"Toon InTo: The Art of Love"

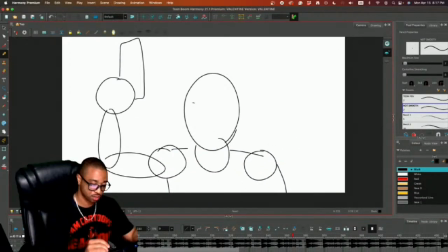And the whole idea right here is not to get, isn't to get into. It's only to plan it out, right? So Cupid grabs a pistol, and then the gun is gonna come.
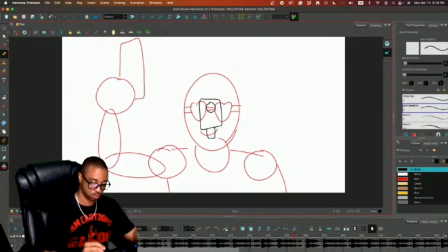And he's gonna be holding it.
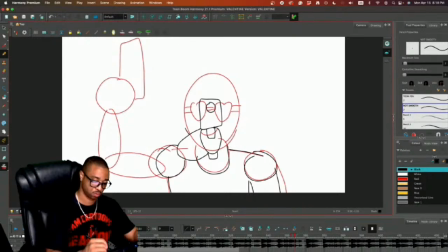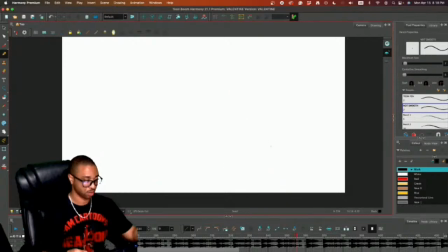And he shoots. Copy, paste. He's gonna shoot. Nope.
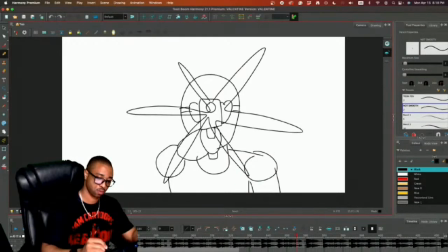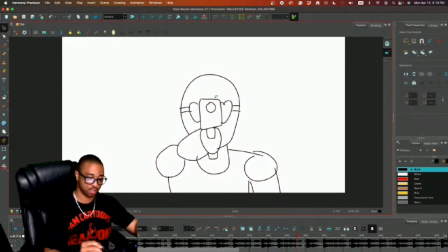It's gonna happen again, but in this one,
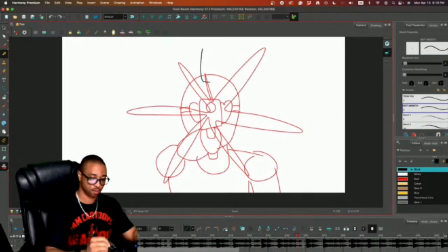the gun's gonna go up, or his arm's gonna go up, I should say. Maybe kind of cock it back a little bit more, like this.
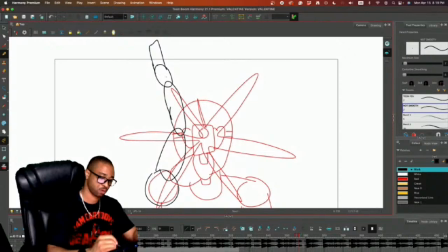Like so.
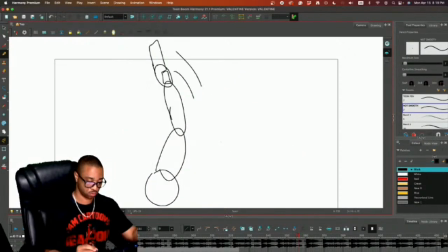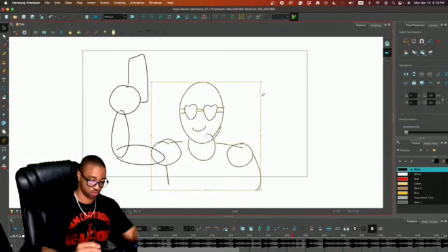Let's grab all this here. Set these arms. Pow.
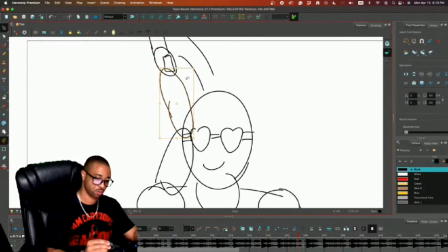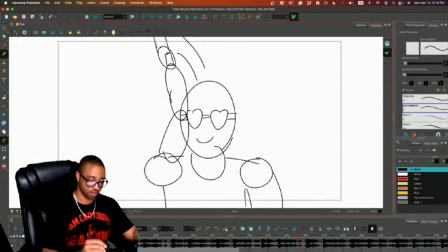And then there's going to be a heart.
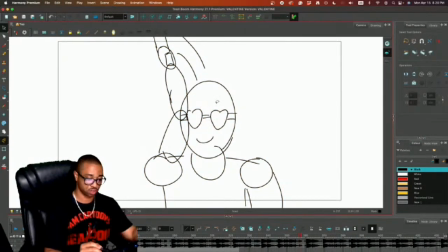Copy, paste. So the heart itself is going to get bigger while he gets smaller. Just got to position this correctly.
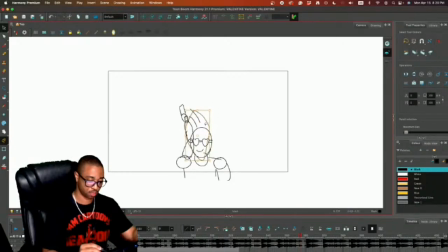And then we'll do this one more time. This is going to get a lot bigger. He's going to get a lot smaller. Probably to like this point.
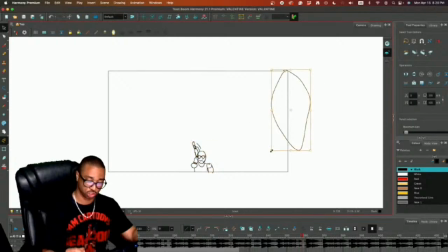Kind of really showing, like it's zooming in on us. Pow.
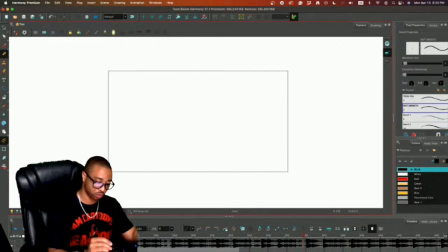And then here, we're not even going to see it. We're just going to see. Whoop. I could do a better angle than that.
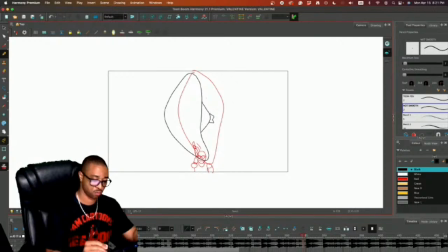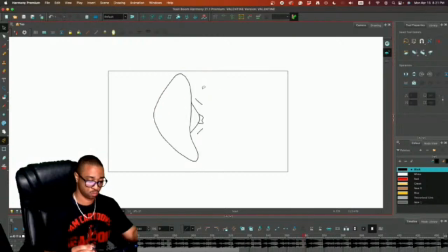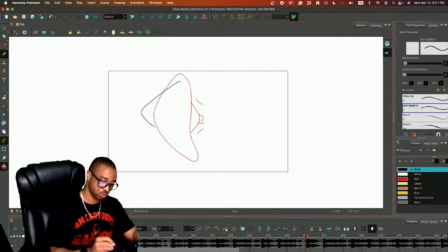And then we can just do the arrow a little bit better as it's turning. And then even more, slowly transitioning.
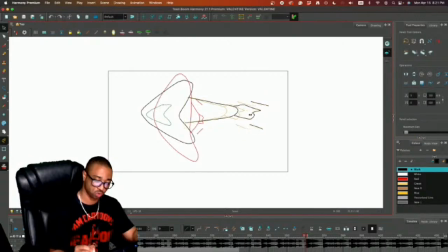And actually, even here, it can be a little bit shorter. Just kind of show that it's turning.
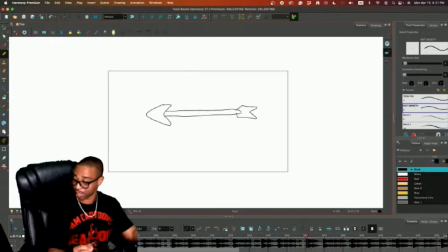So this is the full size. And there's going to be a lot of in-betweens that we got to do to make this thing really look like it's doing something.